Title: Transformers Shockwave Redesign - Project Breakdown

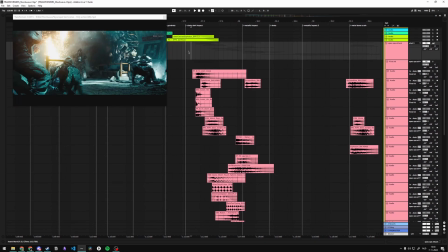(16:54)
So why so many sounds in this entire like sequence?
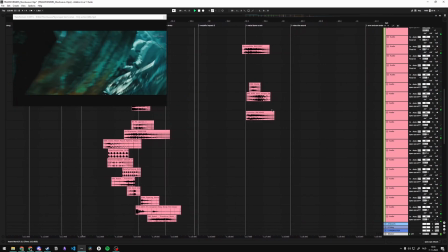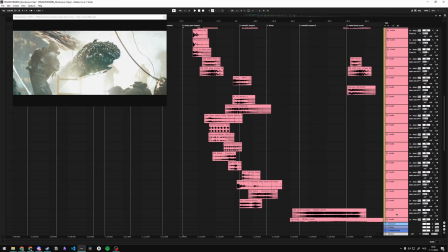(17:05)
I actually think it's really interesting to put like as many details inside of something as possible, because it makes it interesting to listen to.
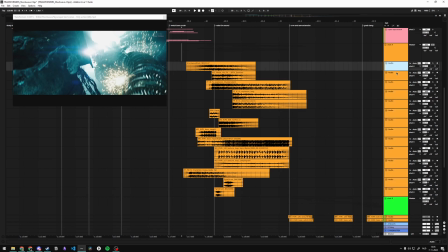(17:14)
Shot 4. I'll unfold this. It is 1, 2, 3, 4, 5, 6, 7, 8, 9, 10,
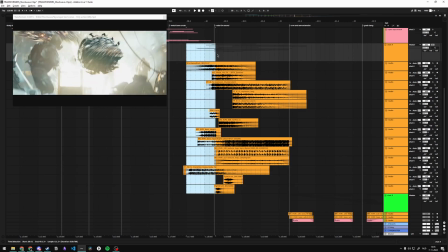(17:22)
11, 12, 13, 14 layers for just one shot, and it's an entire sequence where 2 arms come up like this.
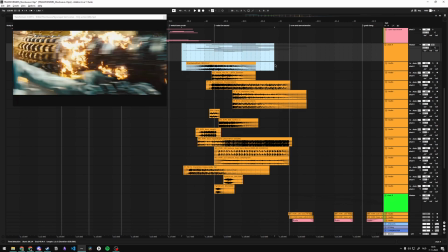(17:31)
Explosion, boom, another explosion, boom. They go left and right. And then close up of this cylindrical thing.
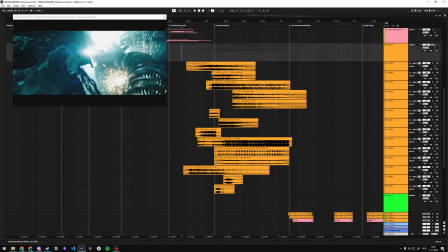(17:37)
So this sounds like this.
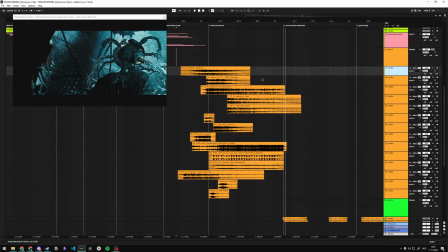(17:43)
And it's so sick to listen to.
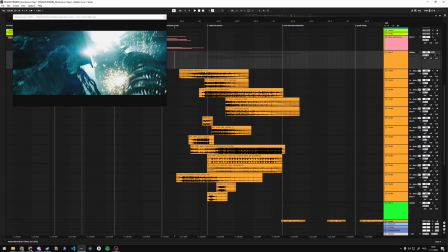(17:49)
Really sick. One more time.
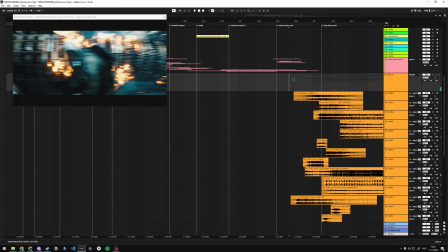(17:53)
And especially in context, like having listened to the rest.
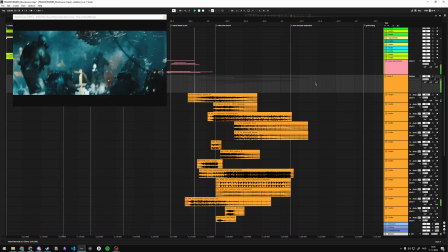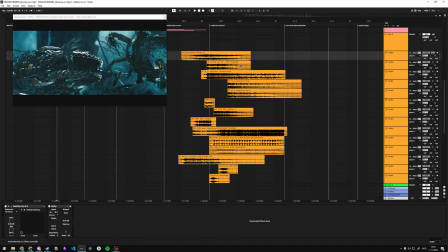(18:03)
It just flows over so well. So we have a bunch of sounds in here, like Shockwave Blast, that sounds like this.
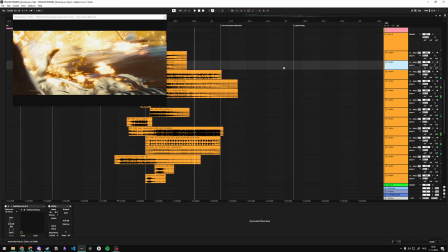(18:12)
Just like a tonal sweep. There's this.
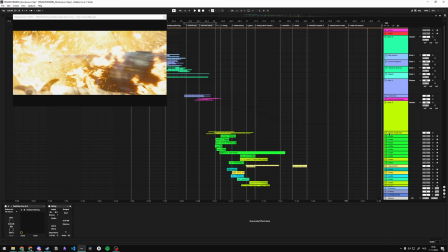(18:16)
We use this sound as well in the Tower Creek Fall and this entire sequence right here.
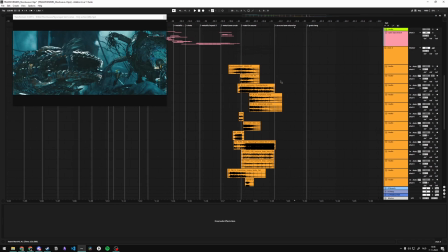(18:21)
So about reusing sounds, never a bad thing. I think it's optimal to reuse sounds.
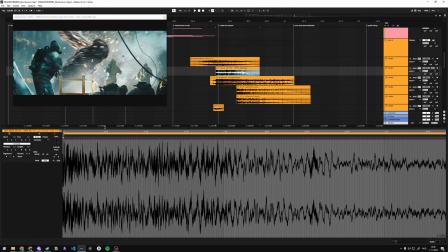(18:28)
Only make them a bit of a tiny pitch. This one is not shifted in pitch all too much, but because there's so much going on,
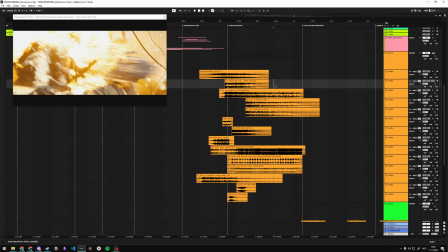(18:35)
I think it goes pretty unnoticed that this sound has been used before.
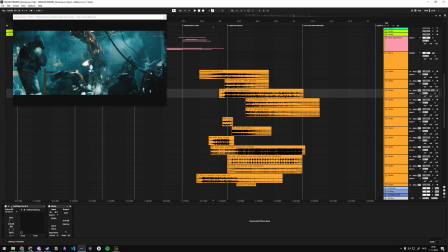(18:40)
We have one of my favorite explosion sounds right here.
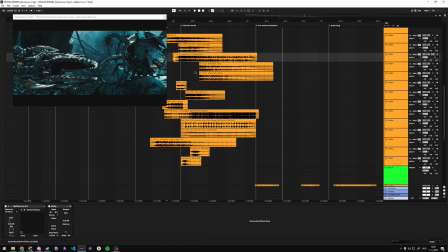(18:47)
Super sick. Could have given this a longer fade out, but that's just me. We have explosion long.
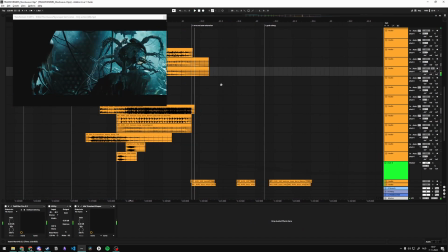(18:56)
Pretty sick. This is one of the sickest impacts ever.
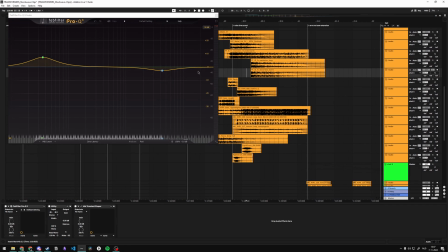(19:02)
Has some minor processing things, so without
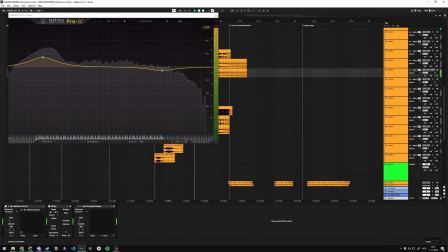(19:08)
and with, just a bit more low end.
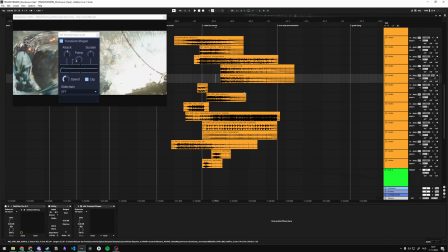(19:11)
There is a transient shaper on here that gives it more,
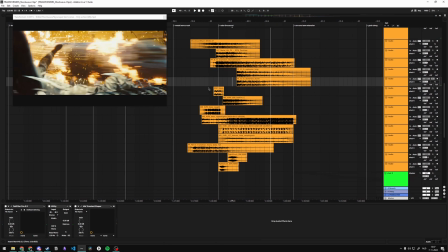(19:19)
a bit more pump or whatever, a bit more of a kick. What is this?
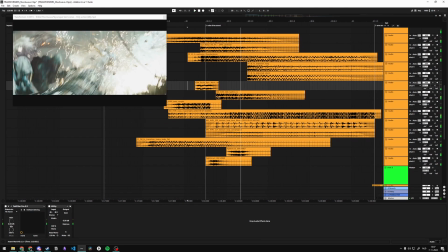(19:24)
Oh yeah, just as a kind of like intro to the rest.
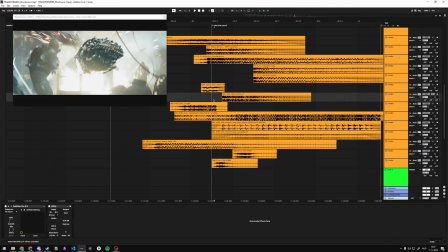(19:30)
There's this Kavari 808 sound.
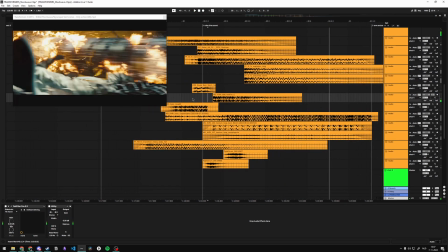(19:34)
That's absolutely sick.
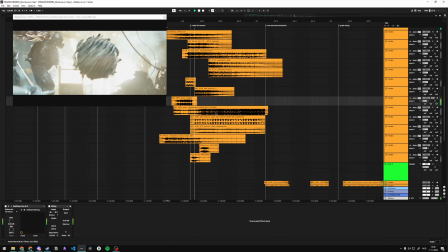(19:40)
I found that on Splice somewhere. This is pitch shifted.
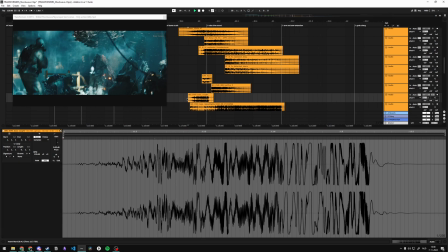(19:45)
Yeah, 12 semitones up. Normally it's this. I made it into that.
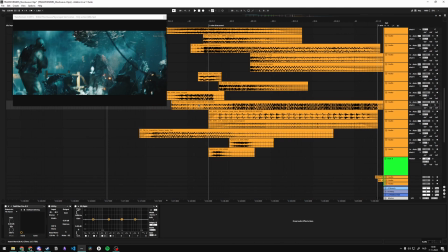(19:51)
This is, as you can see, this has a date 2023-09-27. So this project is already a year old, but this is actually bounced, and I don't know.
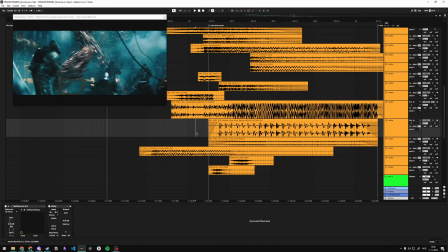(20:05)
Oh, just like this one. These two tracks are bounced to themselves. So this was resampled from something.
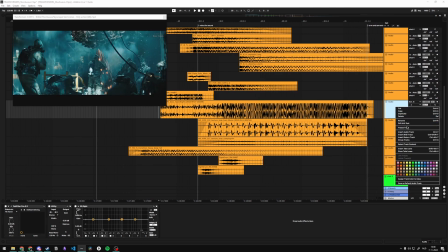(20:11)
I don't remember what I did. I think I pressed freeze track and then flatten to make this into a completely new thing.
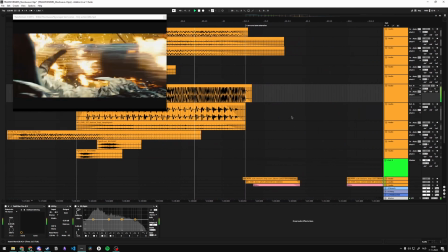(20:19)
And it sounds like this now. This is one of the best sounds I've ever heard.
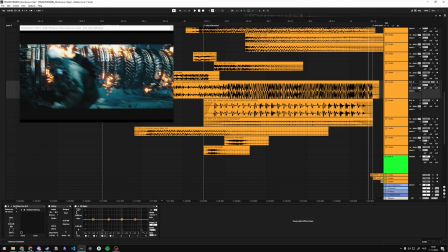(20:28)
it's so crunchy and so insanely distorted. So there's that.
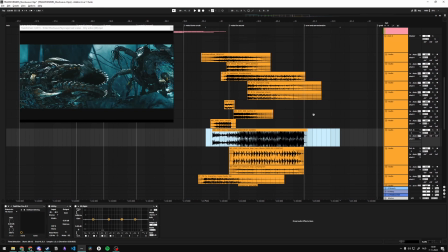(20:35)
This sound pretty much leads the entire thing, because without it, it would sound really weird.
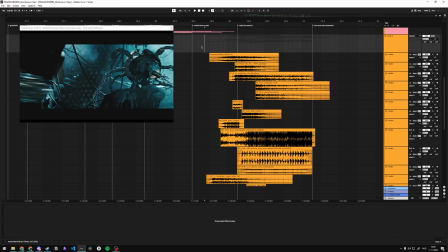(20:43)
And I want this like immense crunchy impact,
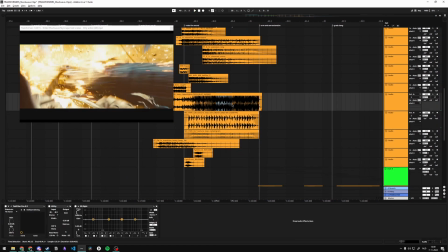(20:50)
because like it goes so close to the cameras. There's like so much noise probably.
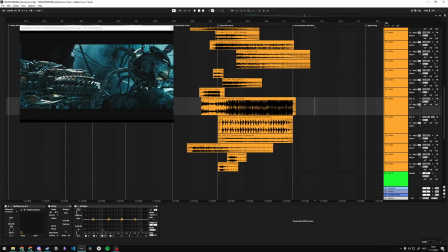(20:55)
So that's pretty much a stylistic choice, because now that I muted this, it could do without it. I just prefer using that one.